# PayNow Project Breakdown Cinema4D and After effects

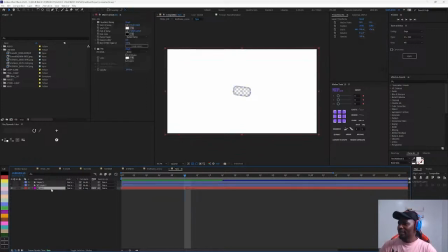2250s
So sorry, this will minus from it. And I also added a little bit of I think I added drop shadow if I'm not mistaken.
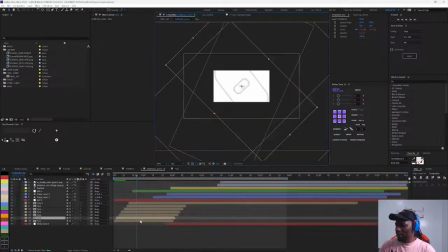2261s
Okay, I add drop shadow here. Maybe I added drop shadow here. Right, there's drop shadow somewhere.
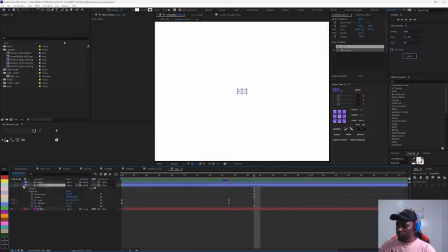2269s
I think I added drop shadow in the I'm coming. I think content group. Yeah, I'm coming. I'll find that out very soon. Yes, in the layer style. So I added drop shadow to it so that you can see that.
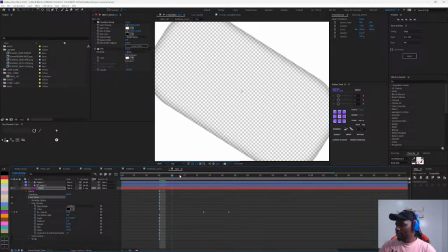2286s
Let me make sure this is full. Right, you can see that this is giving that depth, right?
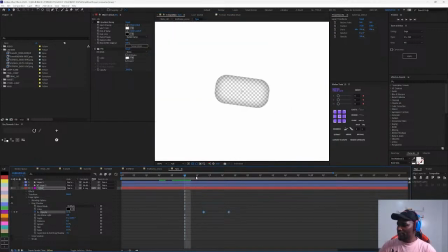2292s
So this drop shadow, I actually animated the drop shadow, right? So it's really giving that depth.
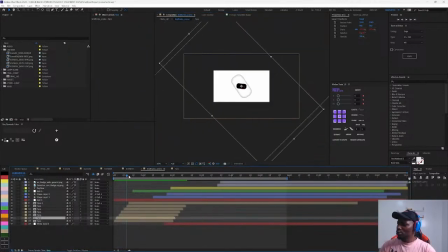2298s
So, and all I practically did was just duplicate it so many times, and of course rotated it as well, and then match cut to the logo icon, and then I just have this basically.
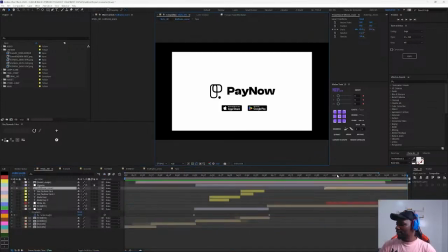2309s
So yeah, so I think that's it pretty much
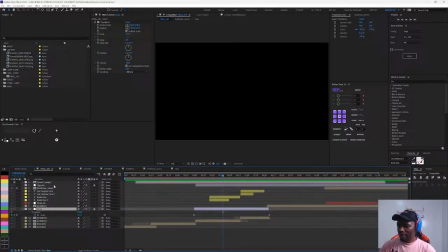2315s
for some things that I have here, right? I just have a simple zoom animation here. I added adjustment layer and I added transform,
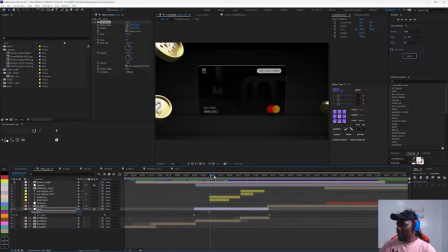2326s
and I just allowed this to just scale out a little bit more to give that continuous movement,
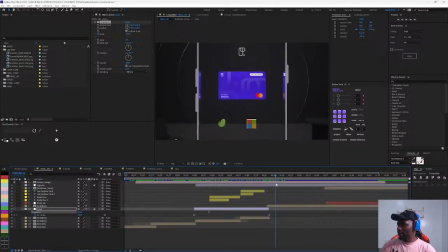2332s
and then match cut to this, right? You can see how that cut works, right? And then just make it very seamless. The one other thing, so I struggled a little bit when I was trying to make sure this works.
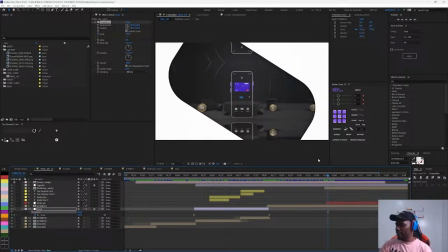2346s
So you can see that there's this flip here. That's because I needed to add. I actually had to do something really smart here. So without this CC reptile, can you see that this is all I have here, right?
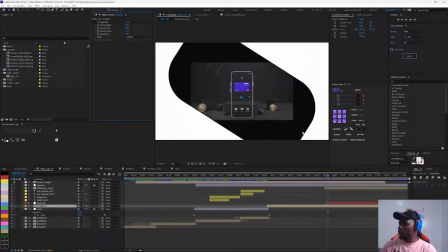2360s
So because I was trying to scale that in as well, and I really wanted to make sure it flows with that end frame, with that end scene, right?
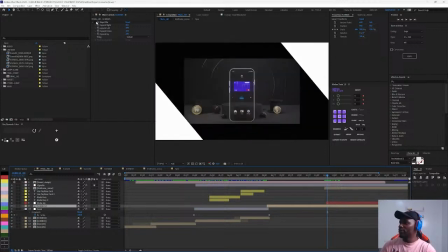2369s
And this was a serious challenge for me. I just said, okay, you know what? Let me add CC reptile, right?
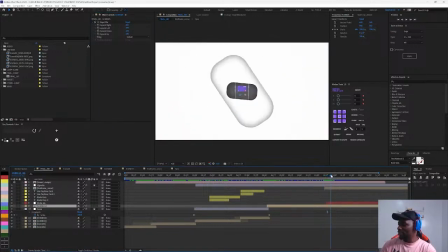2374s
So that you will hardly notice it. You think it's just a continuous, a continuous scene, right? And when I just did that, that was just a simple fix that I used.
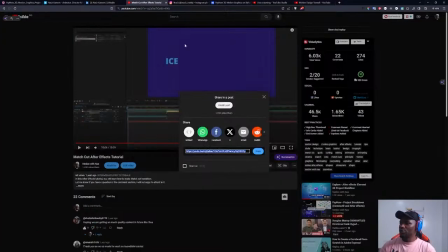2383s
So I would really advise you guys to try and get the project file so that you can actually dig in deep.
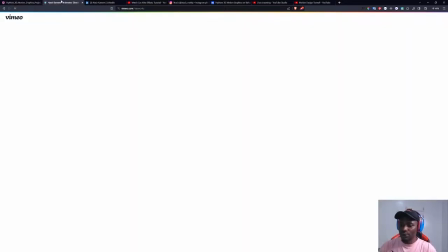2389s
There's a whole lot more that I've done, right? There's a whole lot more that I've done to the animation, right?
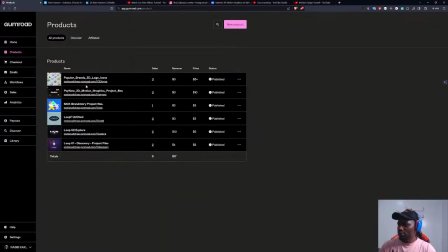2398s
And if you go straight to my Gumroad product, this is actually my Gumroad. So you can see that I have the the 3D logo icon. So just in case you want to do drag and drop into your own 3D project. So if I click on this now,
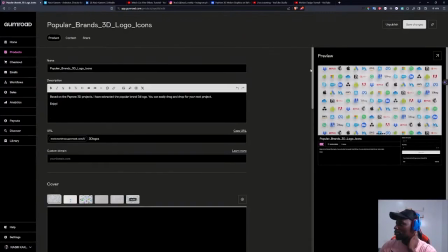2416s
so I'm supposed to be viewing it.
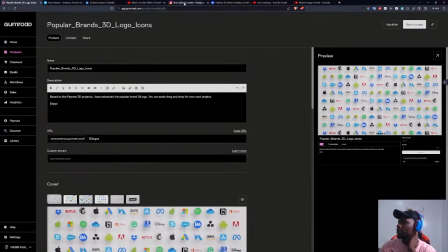2419s
Let me just copy this, copy, and then go to the side and paste.
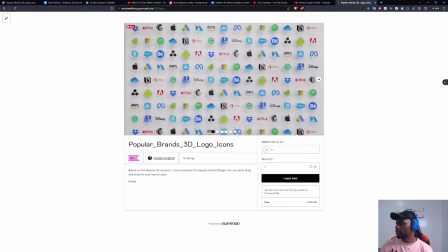2430s
Okay, so yeah, so these are all the 3D icons, right?
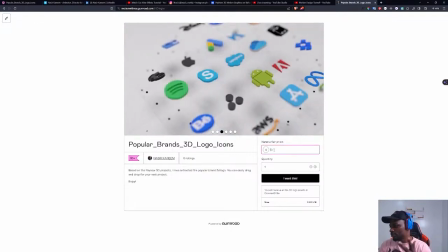2435s
So you can actually get this for $5 or more, right? If you want to, you want to encourage me, I would really appreciate it. So you can just simply drag and drop those 3D files into 3D objects into your own project. That would be really cool. I think it's going to be useful for you.
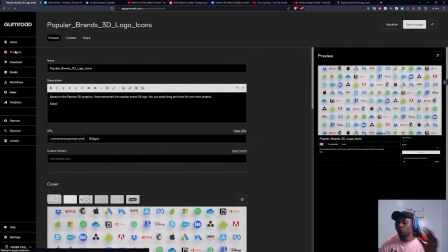2452s
But if that's what you are interested in, but if you are interested in the full project that I just showed you guys now, this is where you will get it.
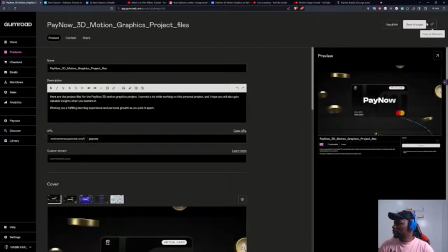2460s
I'll be dropping the link in the chat too as well.
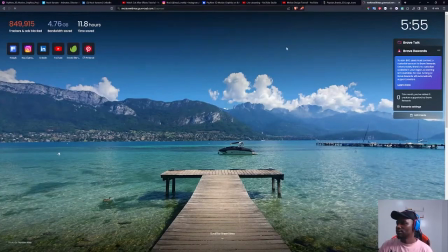2465s
So let me just show you guys this. So yeah, so this is it.
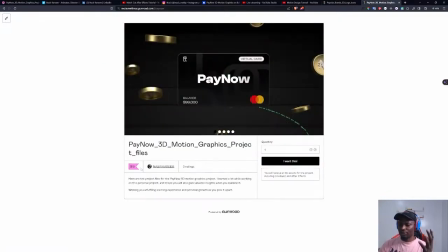2471s
So you can actually get this if you want, and for just token of $10 you get the whole project, or $5 you just get the 3D icons alone. So let me just drop this in the chat right now.
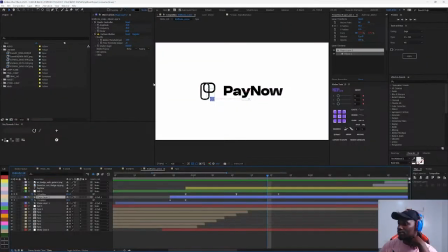2484s
In short, the After Effects is so robust that even the sound, you have access to the sound, you have access to the sound effect that I use. Nothing is missing. If you know that anything you see on the project is actually there.